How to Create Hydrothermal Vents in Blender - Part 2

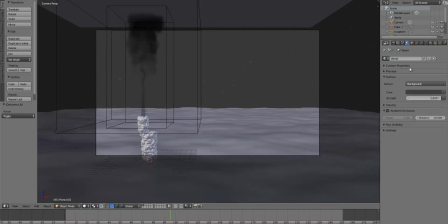(24:36)
Oh, oops, kind of forgot that I still had that volumetric thing going on with the world.
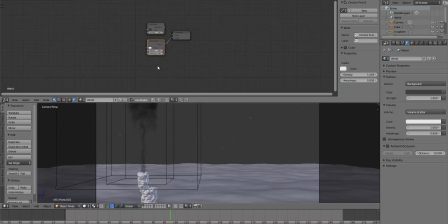(24:45)
So I'm going to split my view, the node editor, go to the world option, and I'm just going to delete that volume scatter node.
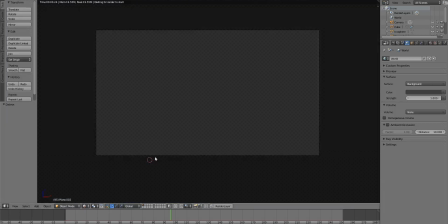(24:51)
Okay, we'll try that again. All right, that's much better.
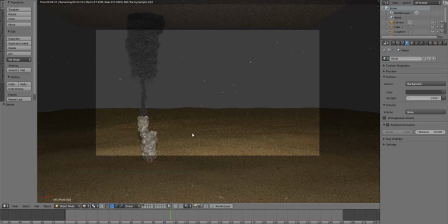(24:57)
So yeah, we could see the little particles there. They're kind of catching the light. They'll really show up a lot more when we work with the post-processing a little bit. That's pretty helpful. I do want to select this plane again, though, and come over here and uncheck emitter on the render options, because we don't want that plane actually being there.
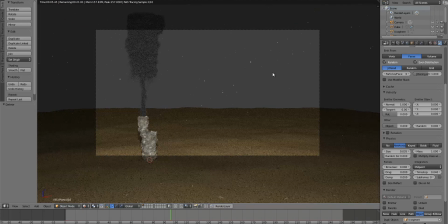(25:16)
It could cast shadows or bounce extra light on certain objects, and we don't want that. All right, so at this point, we're pretty much done with the scene setup, and now all we have left to do is compositing.
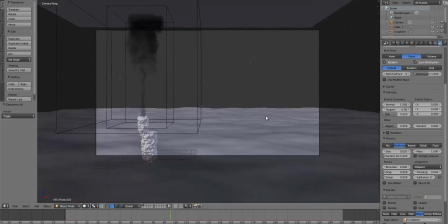(25:27)
So let's get going on that. I'm just going to render something out really quickly that we can use. Before we go any farther, though, I guess we do want to adjust the world color, so we're just going to make it a really, really dark blue.
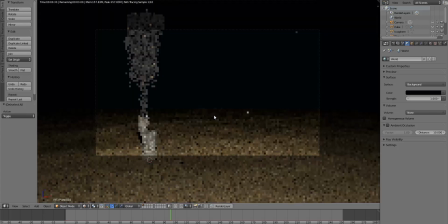(25:40)
So that now if I go back into rendered view, there we go. That's better. That is something pretty important to do, so make sure you take care of that first.
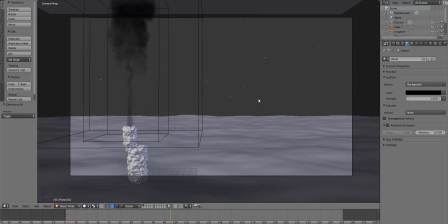(25:50)
Keep forgetting that we can't use the map value node or anything like that. And I'm just going to go ahead and render this. I'm going to try a slightly smaller size, just because we don't need it that big. Sampling.
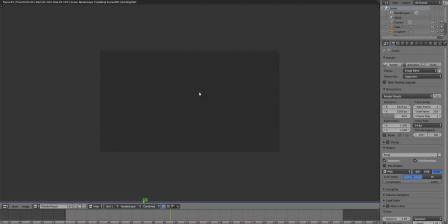(26:02)
We can start out with 10 samples. We'll just see how that goes. So I'm going to render this, and we'll see if that's enough samples. It should be fine.
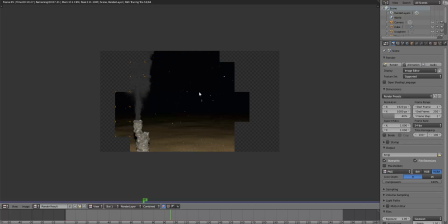(26:14)
All right, one thing I'm noticing that I want to change really quickly before we move on is that some of those particles are pretty big.
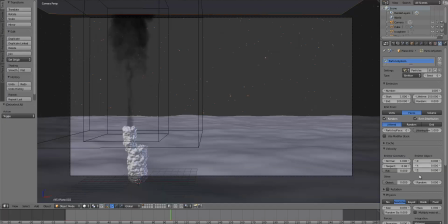(26:20)
So I'm going to really quickly decrease that size a little more to like 0.025.
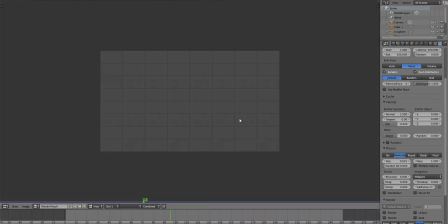(26:25)
Okay, and now I'll render it.
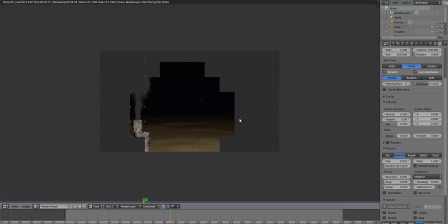(26:29)
It doesn't really matter after a certain threshold how large these particles are, because they're going to get blurred out anyway. But you don't want them too big.
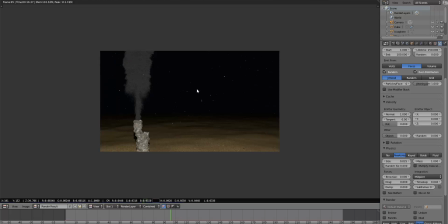(26:43)
Alright, so that's pretty good.
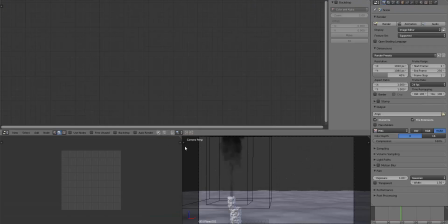(26:45)
So I'm going to go ahead and go to the compositing setup here, and I'm actually going to combine these two windows there and merge these two as well.
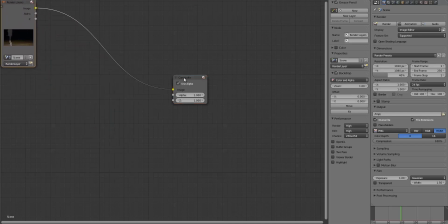(26:53)
We'll just select Use Nodes and enable the backdrop. I'm going to scroll out quite a bit, actually, because we're going to be adding a couple nodes here. And I'm going to add a viewer node on the output there.
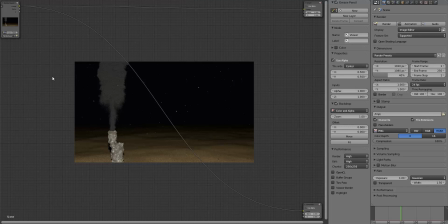(27:08)
Okay, so the first thing we want to do is the color grading before we do anything else, because right now it's not nearly desaturated or blue enough to be believable as a photo taken underwater. So I'm gonna hover over color here,
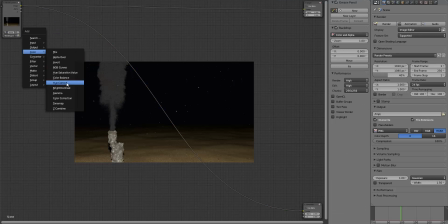(27:24)
and I'm going to add, not a color correction node, a color balance node is the first thing that we want to be working with. And we'll connect those inputs there and plug in the image input to there.
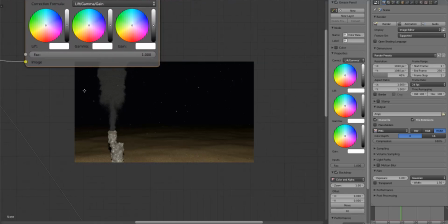(27:35)
And I'm going to sort of scroll in on this so we can kind of see how this works.
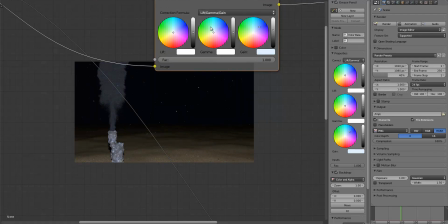(27:41)
So we want to set the gain to blue. These are essentially the highlights. The midtones to slightly blue, something like that. And then the shadows to blue, even slighter. Because if you really set the shadows to blue, then you start getting really weird results like that.
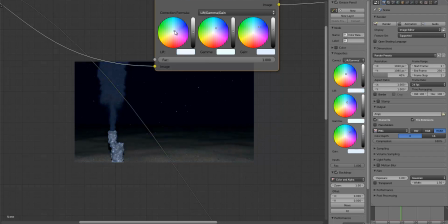(27:56)
So you want to make it a very subtle effect on the shadows. You're really working more with the gain and the gamma. So we can sort of move that around. Kind of mess with this a little bit. Maybe add a little more green in there. Really make that blue. That's a little better.
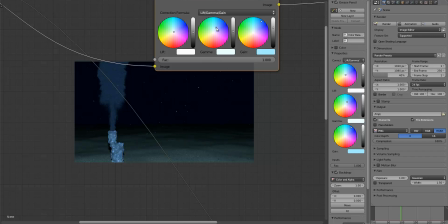(28:16)
Move that over a little bit more. Okay, something like that. We can always tweak that later.
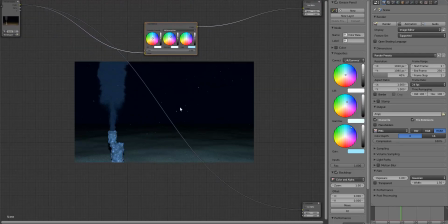(28:22)
It's pretty good for now. And I'm just going to move this out of our way then. And the next thing we want to do is we want to adjust the brightness and contrast, because it's kind of dim in the front, maybe a little too dark towards the back of this, and we want to tweak that some. So let's go ahead and let's use an RGB curves node.
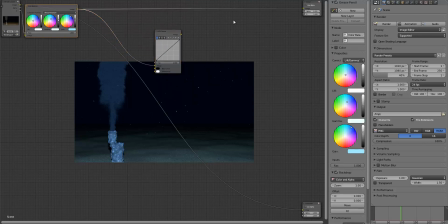(28:41)
And the reason I'm using this instead of the brightness and contrast node is just because it's easier to have a little more control over everything, and you also don't have to sort of adjust the brightness and contrast together in order to keep it looking good.
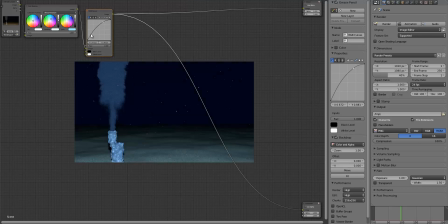(28:57)
It's a lot easier to just work with points on a curve like this. So I do want to make the whole image, the overall image, a little brighter, not that much brighter. Something like that will probably work pretty well.
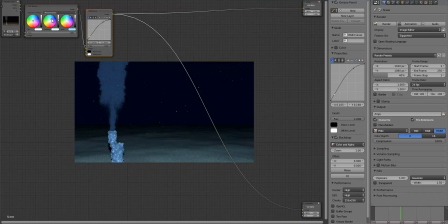(29:13)
There's still a little too much green in there for my taste, so I'm going to sort of move that over more to the blue. That's a little better. Okay. So that's a little brighter. That looks a lot better than it did before. But the effect that you really need to work on the most is the glow.
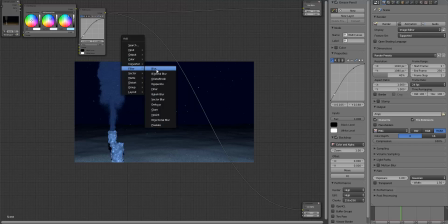(29:31)
And this is really important. We're going to add a couple different kinds of glow, I think. So first I'm going to add a blur node. And I'm going to plug that into there. We'll set this to fast Gaussian. Maybe 10. Probably be good enough. Maybe a little more than that. We'll try 15. And I'm just going to add a color mix node.
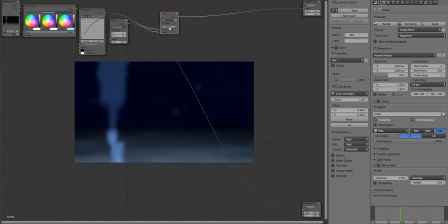(29:50)
And we will mix these together. And I am actually going to be using a mix node for this. And the reason for that is if we switch it to add or something, sometimes it just gets a little too bright.
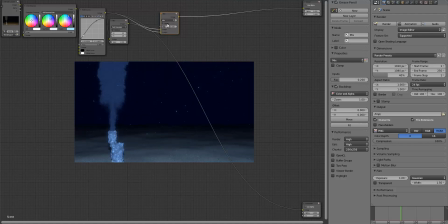(30:04)
I like to be able to control the brightness of the image often with the RGB curves instead of a mix node like this. So I generally just let a little bit of that show up. Something like that will probably work pretty well.
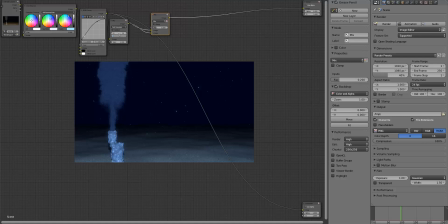(30:19)
And so that's, actually, we'll make that 10 instead of 15. Because we want to make this sort of our smaller glow, and then we're going to add a larger glow as well. So I'm going to add that blur node again, and we'll kind of blur this. And we'll make that more like 50. Something pretty significant like that.
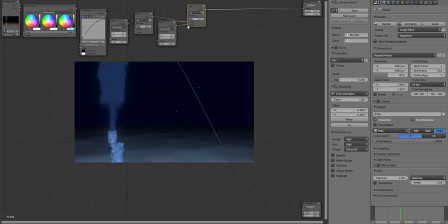(30:39)
And then we'll go ahead and mix these together. All right, so now we've got our larger glow, and that looks pretty good. Maybe point. That's too much. We'll try 0.15 because we don't want it to be too intense. So that really helps sell the underwater effect.
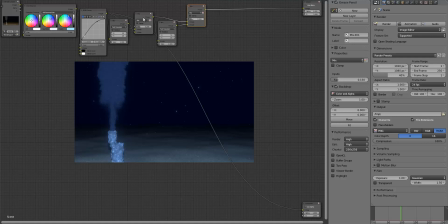(30:59)
So that's something to keep in mind when you're working with the glows. And at this point, we can see that the particles are blurred out pretty nicely. Something else that we might want to do, actually, that I'm going to take care of right now,
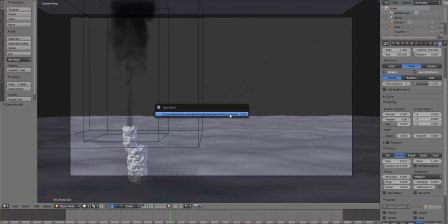(31:16)
that also really helps sell the effect that I totally forgot to do to begin with, is adding depth of field. So we really want to take care of that. And I'm just going to set the focus. So I just selected the camera, came over here to the camera properties, and you'll see down here there's an option for focus.
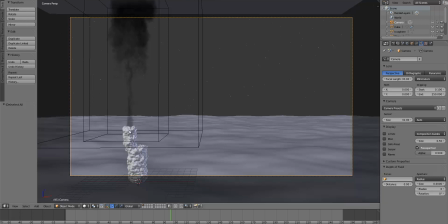(31:33)
So you can select a specific object to focus on. And I'm going to select our C-Vent object that we named Vent. So I'm just going to load that there. And we'll adjust the size. We'll make it something like 0.9. It's probably too much. 0.1. I can never remember what order to adjust that in to make it bigger or smaller.
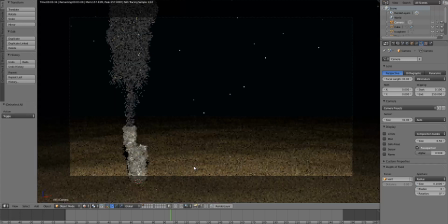(31:52)
Let's see how that looks. Alright. Looks like it's sort of affecting the back a little bit. Let me try 0.25. Maybe that'll help make that a little more noticeable.
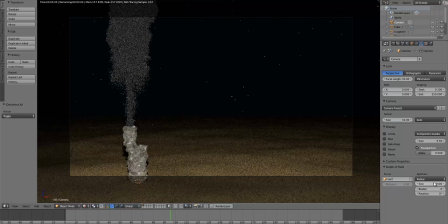(32:09)
We don't want it to be too obvious, because then it starts looking like a miniature. That's sort of what we're getting now. That's too significant. I think 0.1 will work pretty nicely.
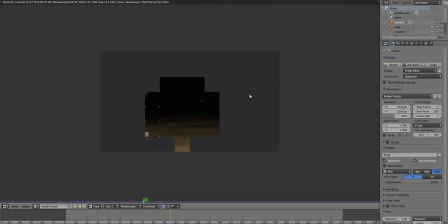(32:19)
So let's go ahead and re-render that really quickly. Meant to include that earlier on, but that is something that really helps, especially with the particles, because it sort of blurs them out so they're kind of closer together in size, and it makes it look a lot more realistic.
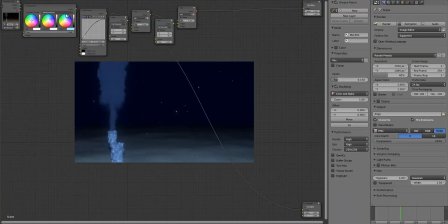(32:37)
Okay, so we can go back into compositing now and work with this a little bit more.